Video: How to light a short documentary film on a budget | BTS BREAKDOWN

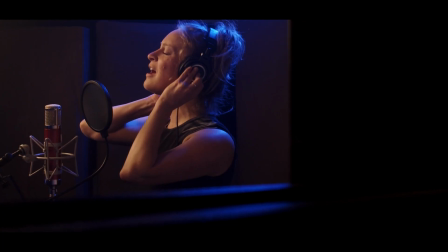(0:00)
Hey YouTube, Alex here with another video, and today hopefully is a short one. We're going to go through a few of the frames from Before I Made It, a short documentary that we filmed with Liz. It's kind of a two-part series. The other video will be out in a few weeks' time, and it's a video about the whole process on how we shot a documentary for next to $0.
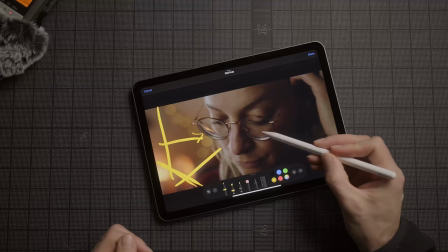(0:15)
And this one is kind of going through a few more of the frame breakdowns and how we were able to sort of move quickly on our feet
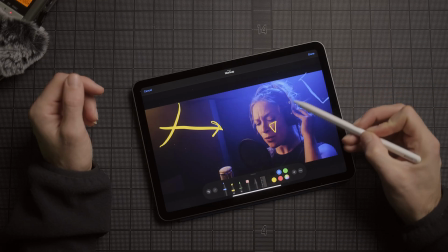(0:20)
and be able to bring hopefully a high production value piece to a small budget production.
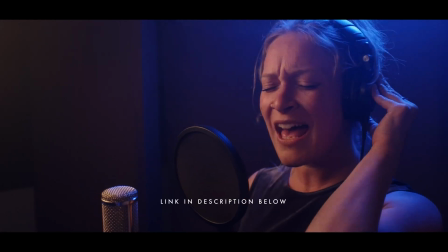(0:25)
If you haven't seen the film yet, I'll leave a link in the description below. I'll just quickly talk about the camera because I know that everybody's always interested, but we shot the piece on the Blackmagic Pocket Cinema Camera 6K.
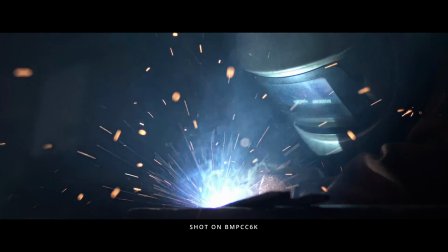(0:35)
And among other cameras that I've owned, I've been an owner-operator of the 6K for years now, and when I'm on small budget or self-funded jobs, it's definitely one of the best cameras on the market for the price. So we'll go through some of the frames here. I've got my iPad, I've got my little pencil here, and we'll start breaking them down. The most important frame of any documentary piece, if you choose to make one, is an interview frame.
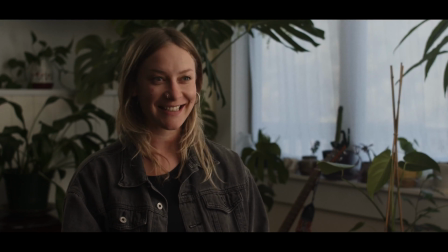(0:54)
This is because you're able to land on that frame whenever nothing else is going on.
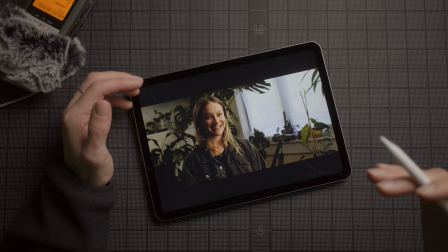(0:59)
If you lose an entire scene, but you have a beautiful talking head and you have a couple of different camera angles, and if it looks great, you don't feel the need as an editor to always want to cut away from it. So it's really important to make your interview frame as good as possible. And I think that we did a fairly good job here. I think it's one of my favorite frames of this piece. Her sister was kind enough to lend us her living room, and that's where we shot it.
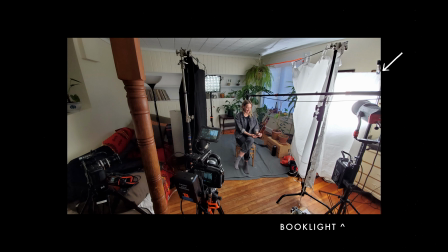(1:19)
I chose to build a book light for the interview frame because they're one of the most flattering sources of light. They're big, they're soft, and they provide tons of wrap around the face, which always looks really nice.
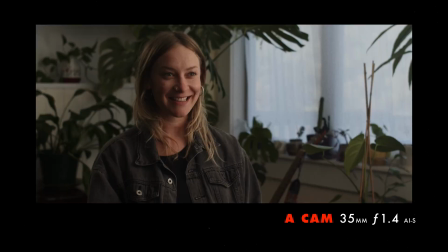(1:28)
We've got our A camera here, which is our widest.
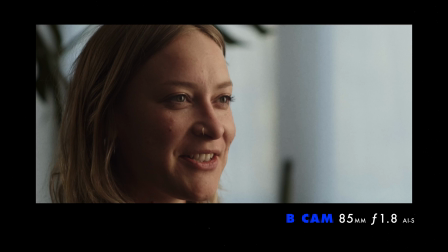(1:30)
It's our 35mm Nikon f1.4, and this is our 85mm Nikon f1.8, and they're both AI-s lenses.
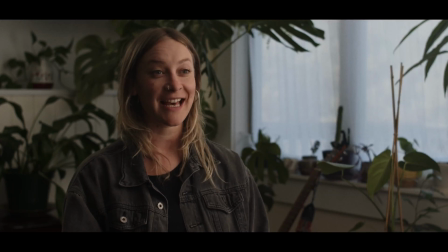(1:39)
They're both vintage Nikons. I really like them. They bring a lot of character, and we shot the whole piece on these.
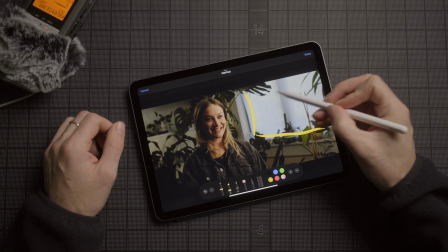(1:44)
So the window here was our main motivation for light, which meant that we wanted our key light to be coming from this side.
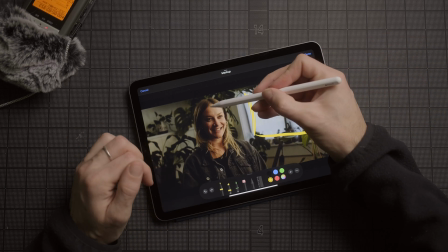(1:50)
And I think that we did a good job of that. We were able to get our wrap to wrap around here as much as possible.
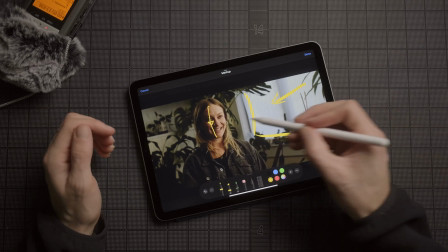(1:55)
We do have that little Rembrandt triangle thing there, which is great. We've got a eye light for both eyes, which is beautiful as well.
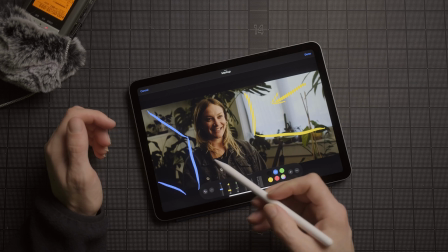(2:02)
Our neg was just off screen here, and it was a 6x6 black floppy, which cuts all the light here, which gives us the contrast that we're after here.
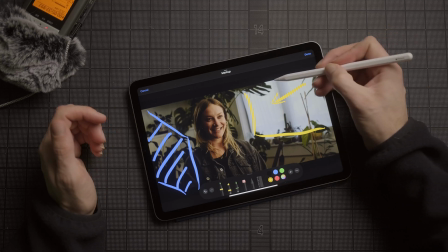(2:09)
And then our key source was a big book light here, which was a 600D.
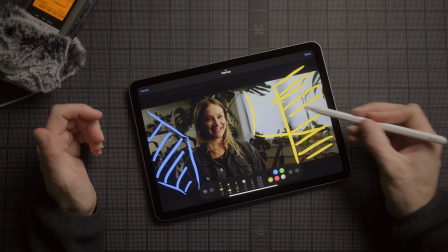(2:16)
The book light was coming up here, bouncing off of that, and then wrapping around her like that.
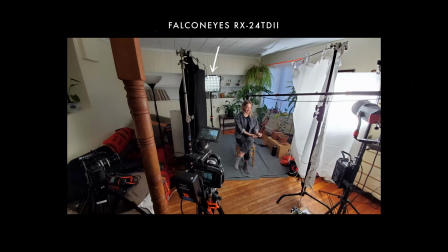(2:20)
We also had the Falcon Eyes RX24TD, which is my little 2x2 panel, and it was creating just this little rim light that we see on the back here as well.
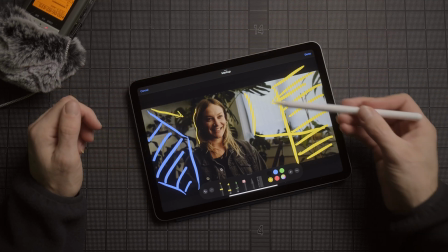(2:28)
So it was coming from screen that way. She's still looking away from us over here off camera, so she's shadow side to camera, which is something that we're always trying to do. And we put a bunch of the plants everywhere. We made sure that it looked like this little sort of ecosystem back there for a nice looking frame.
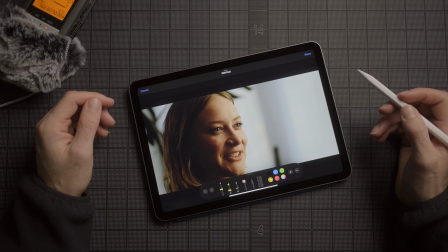(2:45)
Yeah, I think it looks pretty good. Our B camera angle, we've got everything the same going on. Obviously it was shot at the same time, so it's going to present the same way, but we were able to see, we've got our eye lights here, which is the hugest thing on an interview.
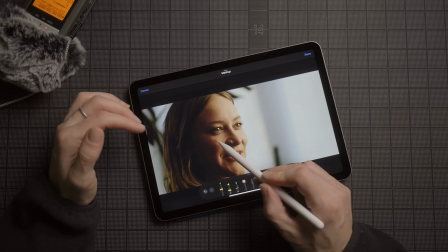(2:57)
You don't want everyone dead eyes. We've got our Rembrandt triangle there.
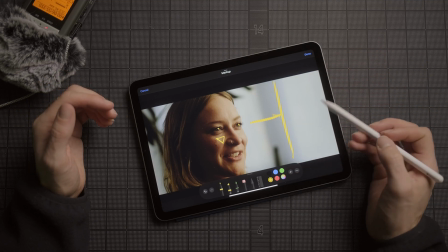(3:00)
There's a big negative space here, but I kind of like that because she's able to look into a negative space, but our key light is still that 600D wrapping around her nicely.
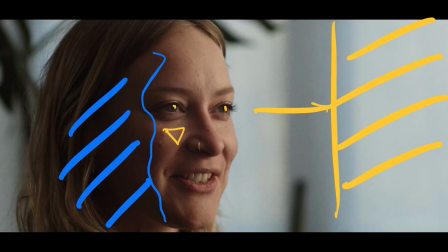(3:08)
We still have a lot of neg on this side here from our 6x6 Duvetine, which we hung up on the side. And yeah, I'm really happy with these interview frames. We did allow for as much time for this as possible because I knew that there would be a fair few obstacles that we had to overcome so that we could make this as good as possible so that we could rest on it whenever we wanted to in the edit.
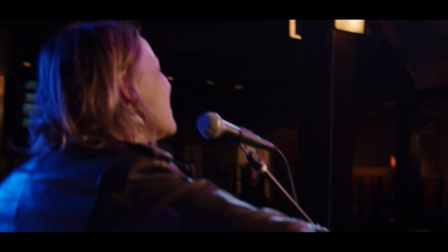(3:26)
This bar scene is the next scene that we'll talk about.
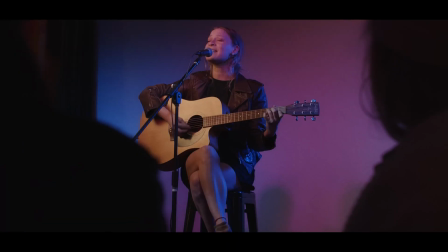(3:28)
Not my favorite scene, didn't hate it, but you know, as far as filmmaking goes, it was fairly average, it was all right. A couple of things at play here. We had the house lights on most of the time, and the house lights gave us the colors that we wanted, and then we matched them with our video lights.
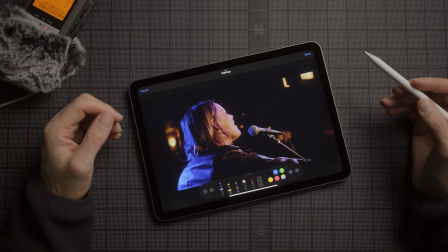(3:42)
So we tried to make it shadow side to camera, but it's obviously very hard when you've got a lot of stage lights that you can't actually move,
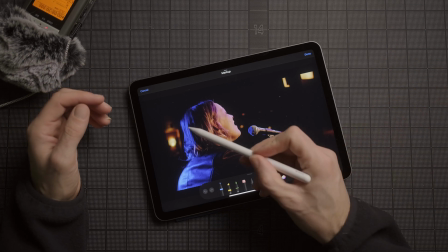(3:48)
and we didn't have that many negs to be able to play around with. So we made sure that this part here to our camera side is shadow side to camera.
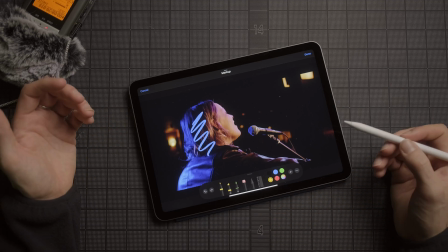(3:57)
It definitely wrapped around here more than I would have liked to have for this shot, for the over, but you know, we did try and make sure that there was some interest in the background,
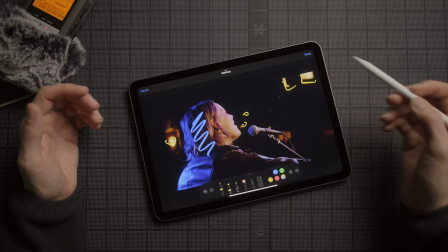(4:06)
that there was practicals everywhere, that it wasn't just a dark frame, that there was things going on. And then that was complemented with our front-on shot, which probably looks even worse to be fair,
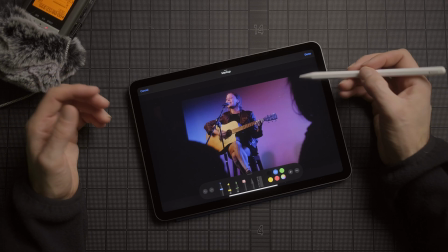(4:17)
but I tried to create some points of interest by putting in some shadows here so that we can have a frame within a frame,
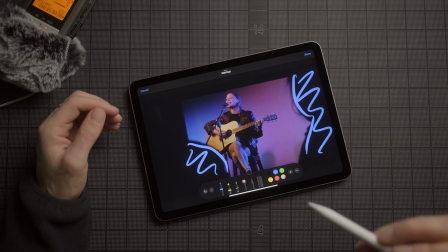(4:23)
you know, to sort of create points of interest and a vector for the viewer to sort of look into as well.
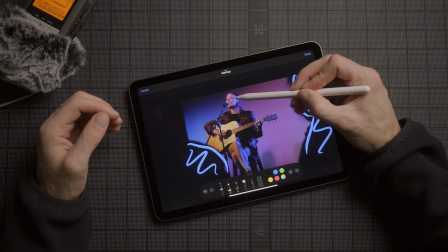(4:29)
She is technically shadow side to camera here.
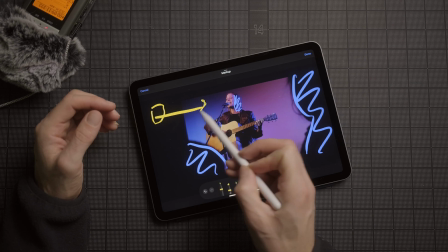(4:32)
We had our key light off screen here, providing that sort of warm tungsten glow on the side there,
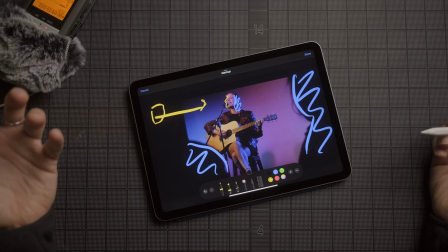(4:38)
and it makes it feel like she was backlit, which technically she was, but yeah.
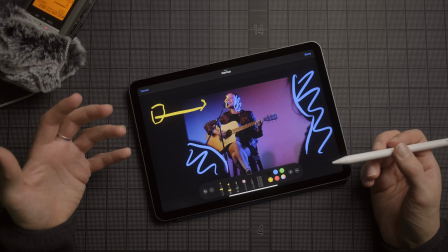(4:43)
The color separation I think did enough here to be able to make it feel like there was enough going on in terms of contrast and depth, but yeah, it was definitely a result of just trying to move fast and not having a lot of time there,
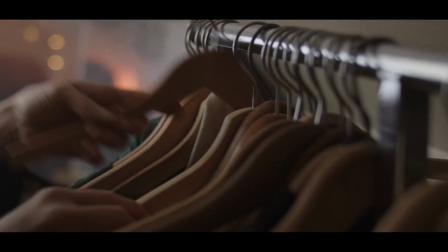(4:56)
and not having a lot of control over the lighting system there as well. This next scene is about Liz packing a bag and she goes and does work elsewhere.
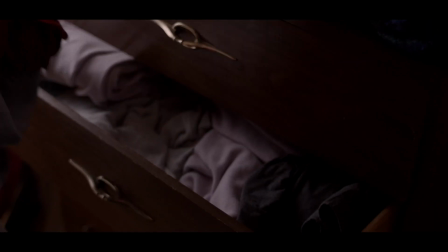(5:02)
So the idea was that she was in her room and she was just filling her suitcase. So we had our key light kind of coming from the window here.
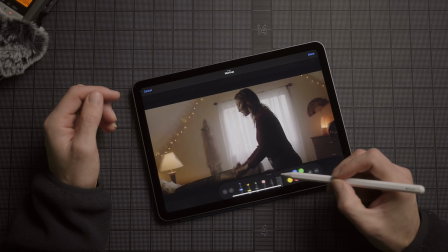(5:09)
The shears were actually doubled up. We had some as well, so we put some up. And really all that's happening here is there's the key light is motivated by the window,
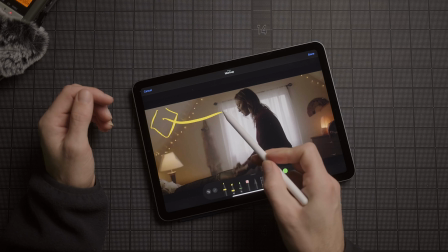(5:17)
and then we have our little panel just off screen here, and that's just providing a little soft glow on this part of her face, so it just wraps around there. The rest of the room was doing enough to be able to just neg by itself,
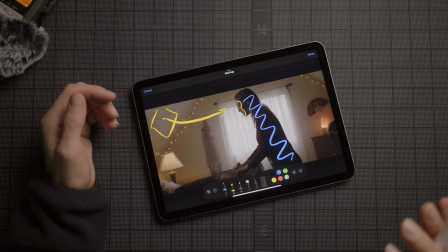(5:28)
and the fall off of the room was enough for it to be able to just not bounce enough light back to fill in so that we had the contrast ratio that we were after.
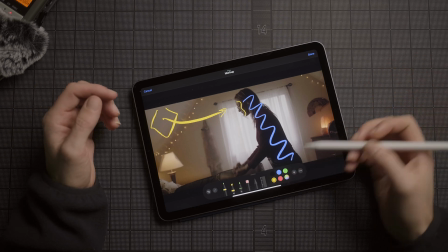(5:36)
Yeah, again, just putting a couple of points of interest in here,
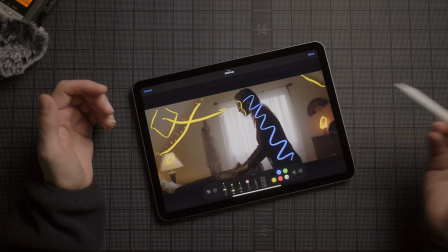(5:39)
making some practicals with the fairy lights and the lamps that were in there, just to create some points of interest for our frame.
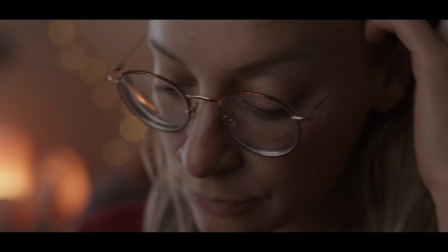(5:46)
Then we moved in for a close shot as well, and I think this one turned out really nice. The screen grab's not the best here, but the same deal.
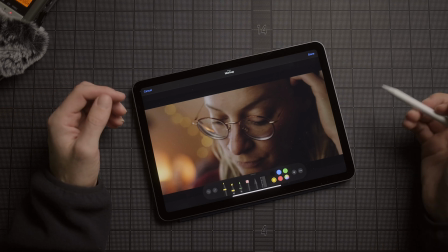(5:53)
We sort of relocated that frame. We call it detailing when we move in like that, and the window was still the key source, that big soft wrap for daylight.
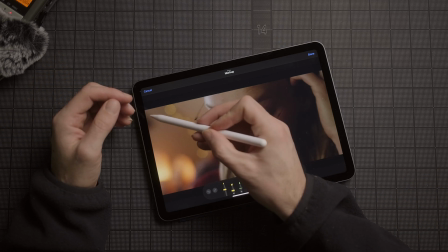(6:00)
We matched our color temperature from the window, which was here, kicking off like that.
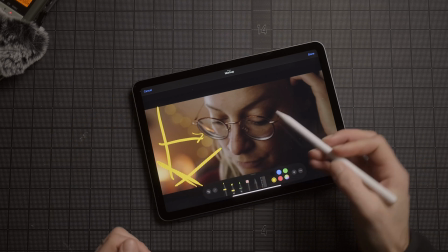(6:05)
So the light panel was about there, shining on, giving the little Rembrandt triangle that we're shooting for.
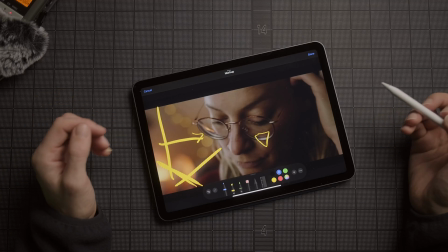(6:10)
We didn't have to walk a neg in here because the depth of the room was giving us enough fall off for the shadow side here to create some depth.
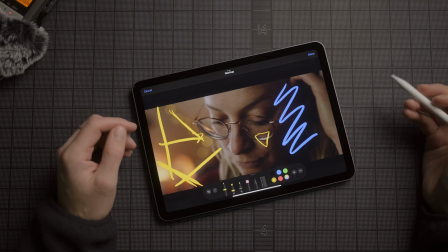(6:17)
Fairy lights working really nicely there, that beautiful 35mm f1.4 lens doing its thing, and yeah, happy with that scene.
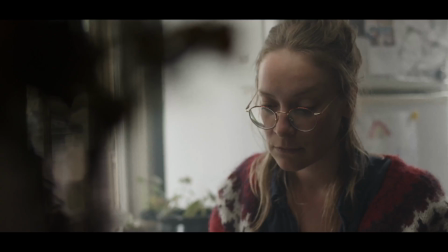(6:25)
This scene here is your classic wide, medium, and tight. It's a pretty throwaway scene.
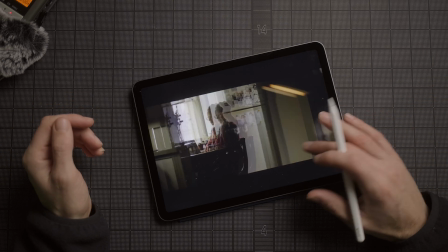(6:29)
It's just about her ordering some food, but it's worth just sort of noting what we did and how we were able to move fast as well. And the main way that we were able to do that was that we started wide and we worked our way in. So our main key light, once again, was the window here.
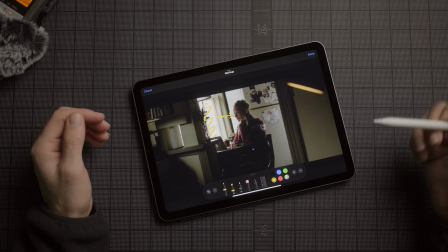(6:41)
That was doing most of the work by getting her shadow side to camera. We closed another window that was in the background here, which you can't see.
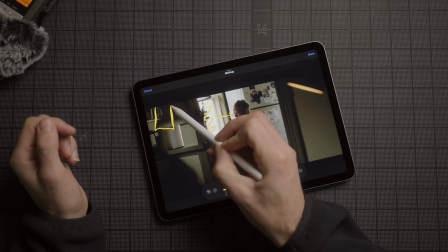(6:48)
But then we complemented that key light once again with our Falcon Eyes 2x2 grid.
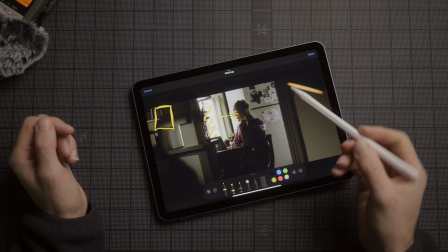(6:54)
And it was just creating the rest of the fill on her face here, and it was creating that wrap and, if you like, a little Rembrandt triangle there.
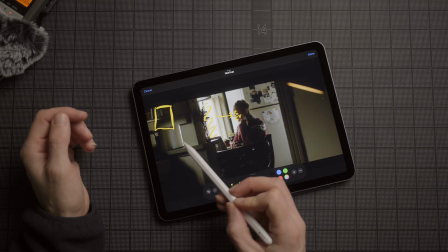(7:02)
And then we checkerboarded it as well, so we put a light on here to make sure there was some interest in the foreground here.
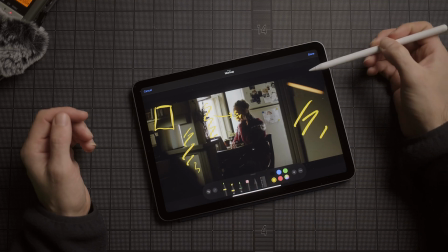(7:07)
This was looking a little too washed out, so we moved a practical lamp in here, and it's doing the same thing there.
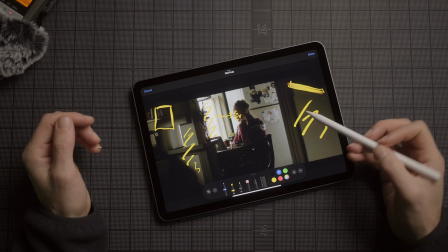(7:12)
So just another point of interest, bit of checkerboarding, bit of color. And then the room fall off was doing enough to be able to create shadow here.
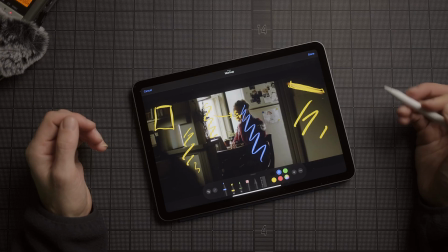(7:18)
We were just using a very low level of light. Then we had a medium, same deal here.
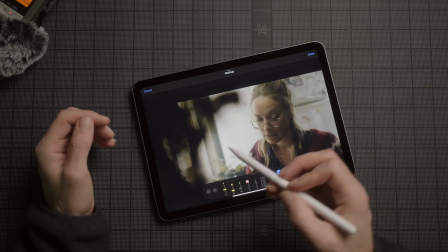(7:23)
I'm not going to go through all this to bore you, but we relocated the light, detailed it once again to get in closer there,
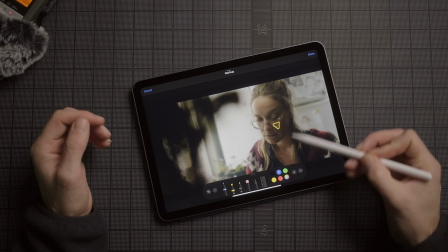(7:29)
made sure we got that Rembrandt triangle, made sure that we had shadow side through here.
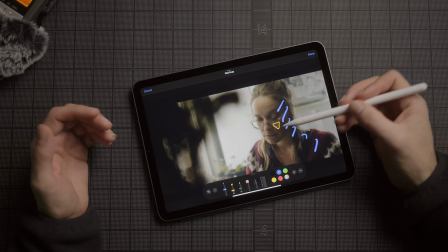(7:34)
She's still looking screen left, which means she was shadow side to camera, and then the window was just doing all this nice light in there. The extreme close-up is no different. Probably we moved the light a little bit again, I can't actually remember, but we wanted to get a soft source close to her face so the wrap was nice.
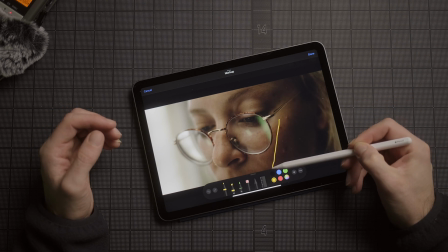(7:49)
It's not really a Rembrandt triangle here per se, but we do see the highlights falling off there, and there is a shadow here on her nose, so you could kind of, for argument's sake,
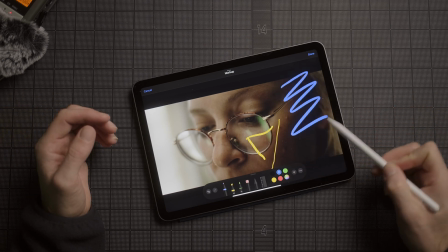(7:58)
call it a Rembrandt triangle. I'm not here to create an argument about that. Shadow's doing what I want it to.